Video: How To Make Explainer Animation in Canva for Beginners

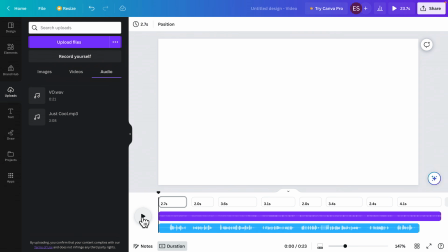493s
Now let's add all the elements inside each one.
Tired of taking selfies?
All right, so we're talking about taking selfies. Now let's go to the videos tab here.
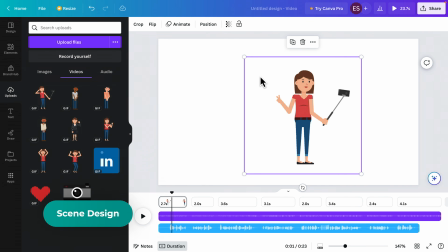505s
And I have a GIF animation of this character, of this woman with a selfie stick, taking a couple of selfies.
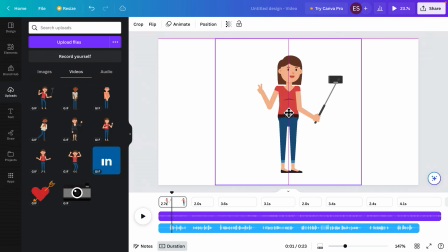513s
This works perfectly for what the voiceover is saying. So I'm just gonna put her in the middle, resize her so she fills up the whole frame. And let's see what we have.
Tired of taking selfies? Are you stressed in front of the camera?
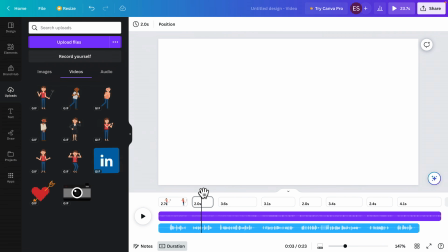528s
All right, then we're talking about being stressed in front of the camera, right? So obviously we want to continue our project with the same character. So we have another animation of the exact same character being stressed. So again, I'm going to put her in the middle in the next scene, resize her.
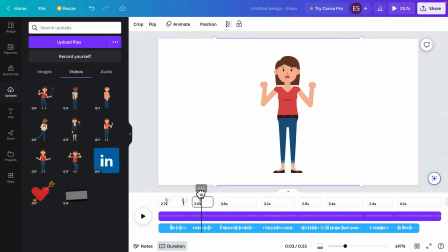544s
It makes sense if she's in the exact same position, right? Because you want to have some continuity from this to this, right? So that's pretty cool.
Are you stressed in front of the camera? At photoshoot123.com, we got you covered.
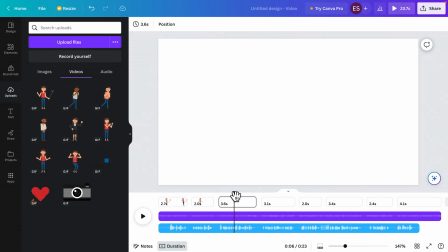559s
All right, so in this next scene, we are introducing the company, right? But this is an imaginary company, so it doesn't exist, right?
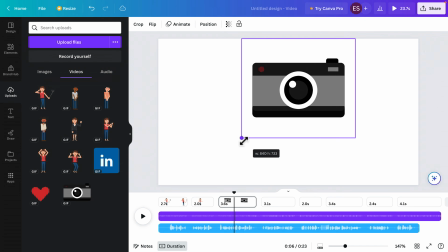567s
So we have a logo animation, which is just this cute camera icon.
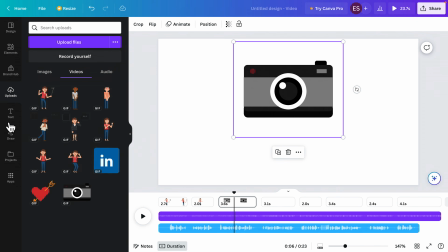573s
I think it's really nice. So I'm going to add this here a little bit higher because now I want to go to the text tab and add a new heading,
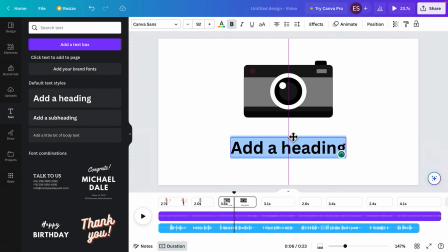582s
which in our case would be the name of the company or the website basically. So it was photoshoot123.com. All right.
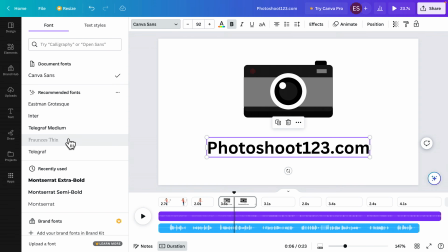595s
Obviously, you can change the font to whatever you want perfectly. Personally, I'm a big fan of Montserrat, so let's go with that. I think the font size is good, the positioning is good, and I think we can proceed.
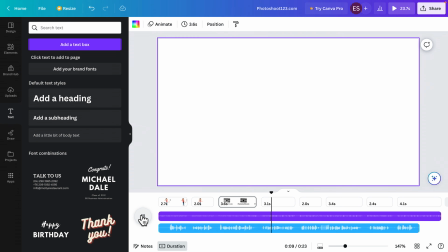611s .com, we got you covered. Update your LinkedIn profile with a professional photo.
All right, so we're talking about LinkedIn, and we want to make things a little bit more dynamic. So for this scene, we will actually use the same character as before,
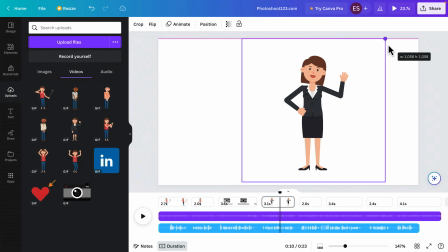628s
except this time she's dressed a little bit different because now we're talking about a professional environment.
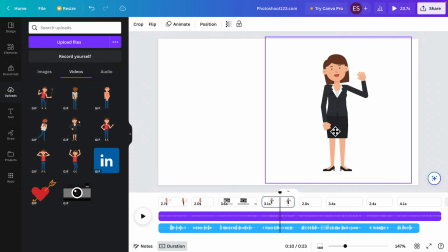633s
So we have the same character, but dressed for the office. So I'm going to move her here to the right.
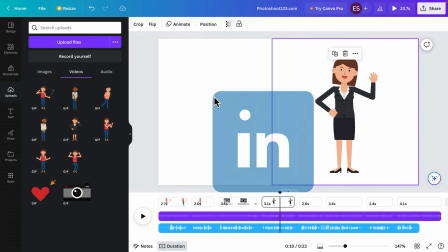639s
And on the left, because we're talking about LinkedIn, I will add a logo animation of LinkedIn,
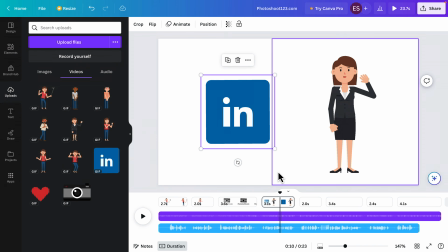645s
resize this one as well, and there you have it. Let's see what we have next.
Update your LinkedIn profile with a professional photo, or update your dating apps and...
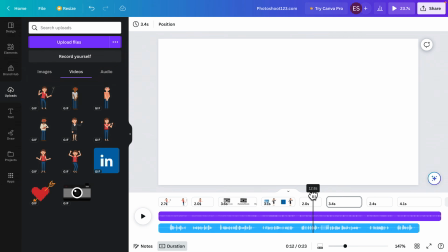656s
All right, next we're talking about dating apps. So let's see, we have, again, now we're going back to our main character, but dressed a little bit more casually because we're not talking about work.
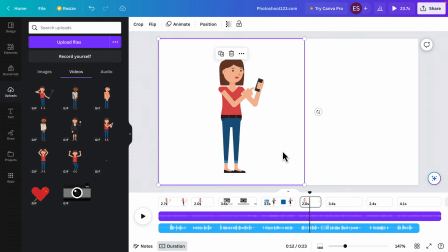668s
We're talking about the dating apps. And we have her on the phone because that's what she's doing.
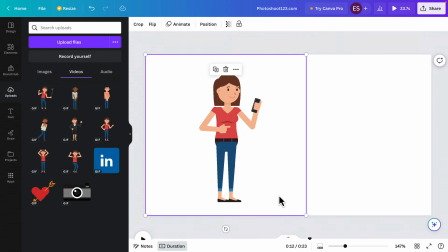673s
She's working on the apps. And I want to kind of I want to switch things around.
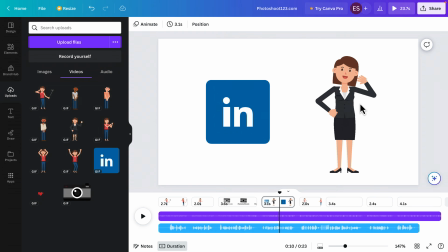679s
So here we had the main character on the right, icon on the left.
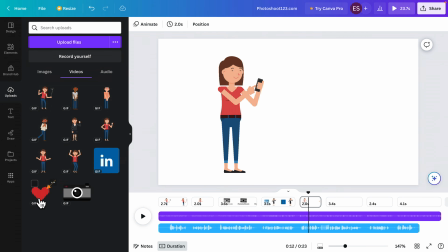683s
To spice things up a little bit, I'm going to have her on the left and then have an icon, like a heart animation to show the dating aspect.
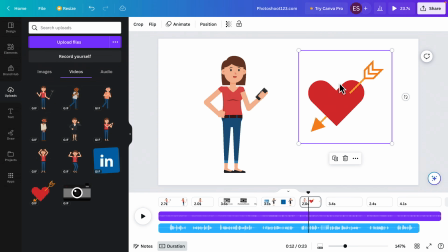691s
I'm going to add it here on the right. I think it's a very nice balanced composition. And let's see how it looks.
Update your LinkedIn profile with a professional photo, or update your dating apps and have people literally fall in love with the new you.
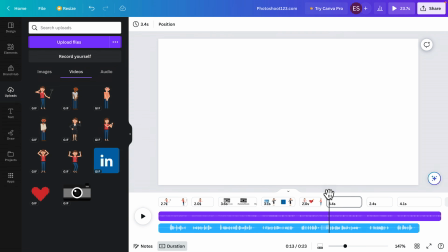709s
All right, so let's keep spicing things up a little bit here. In this scene, we have 3 characters, male characters.
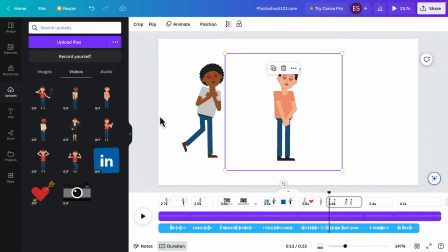719s
They're all falling in love, different ethnicities. There we go. And I'm just going to put all 3 here in the scene. Really nice.
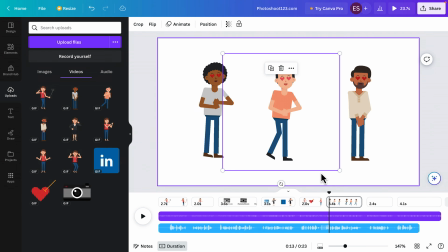728s
They're all 3 falling in love with our main character. So as you can see, you can find different characters, different genders,
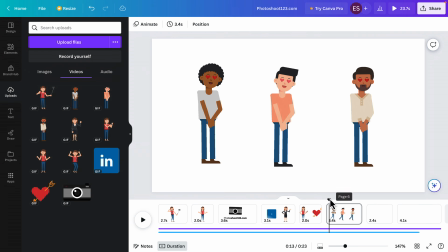737s
ethnicities, whatever you need, you can find it to tell your exact story.